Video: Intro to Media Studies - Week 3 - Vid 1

Of course, Harley Quinn revels in her lack of virtuousness, but the glow of desirability remains, and there are precedents for this in the glow surrounding previously morally ambivalent heroines such as Gilda.
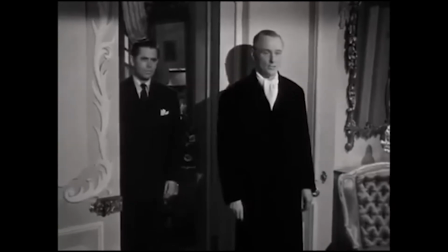(4:20) Gilda, are you decent? Me?
In contrast to these glowing white women, non-white characters have often found themselves trapped in the shadows,
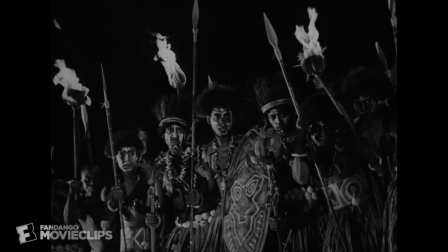(4:31)
often in villainous roles, as in this scene from the original King Kong.
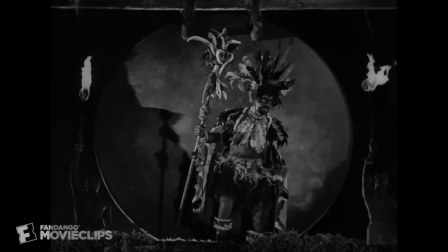(4:35)
This constructs a link between literal and symbolic darkness and returns us to the marking of difference through binary oppositions that we discussed last week,
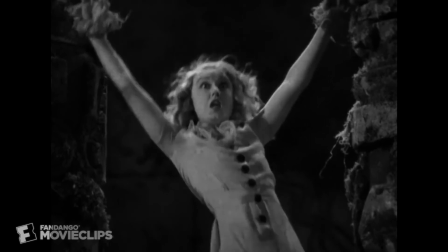(4:44)
as well as showing how these binaries are inscribed with a power difference that privileges one group over another.
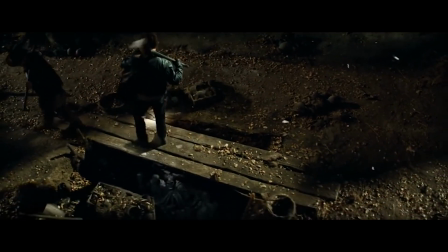(4:50)
A more recent example is this scene from Indiana Jones and the Kingdom of the Crystal Skull, where indigenous Peruvians,
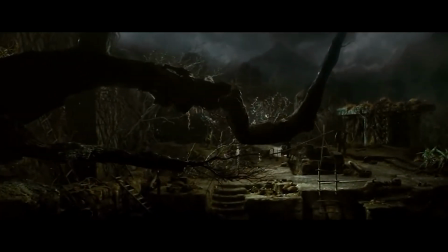(4:57)
tasked with protecting a sacred cemetery, lurk in the shadows before emerging to attack Indiana Jones.
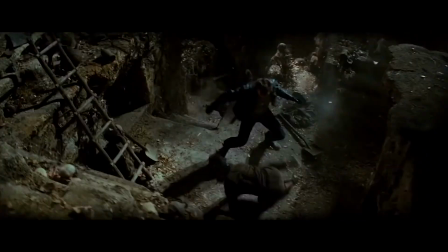(5:03)
The lighting used in this scene is a system that's called low-key lighting,
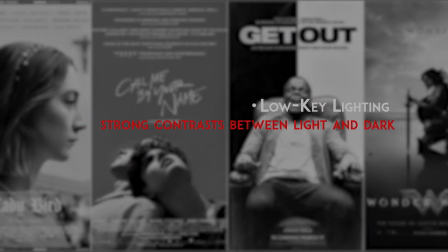(5:08)
consisting of strong contrasts between the lighter and darker areas of the frame. The system itself is not inherently racist. It's primarily a convention for scenes of horror and heightened drama, but the way in which it may be used to establish racial binaries is problematic.
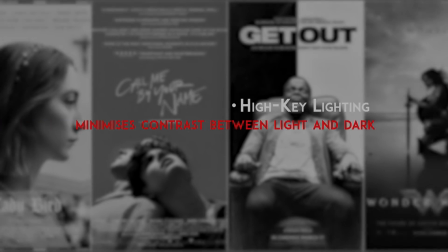(5:24)
In contrast, Black Panther is noticeable for the amount of scenes using high key lighting, which minimises the contrast between light and dark areas,
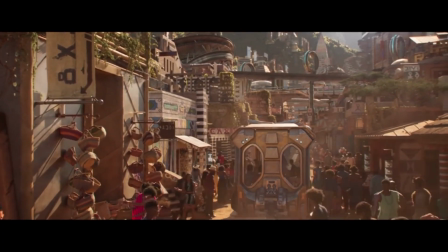(5:33)
evenly lighting the central characters and a range of characters in the background.
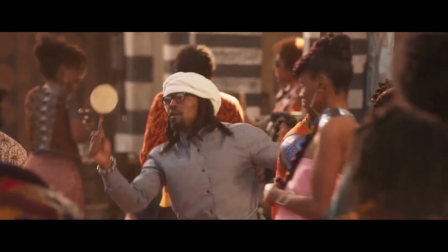(5:37)
High key lighting is generally used for more upbeat moments in films, and the function of this scene is indeed to partly show the vibrancy of life in Wakanda. But, along with costume and makeup, this lighting also helps to individuate these characters, preventing us from seeing them as a homogeneous, barely discernible other.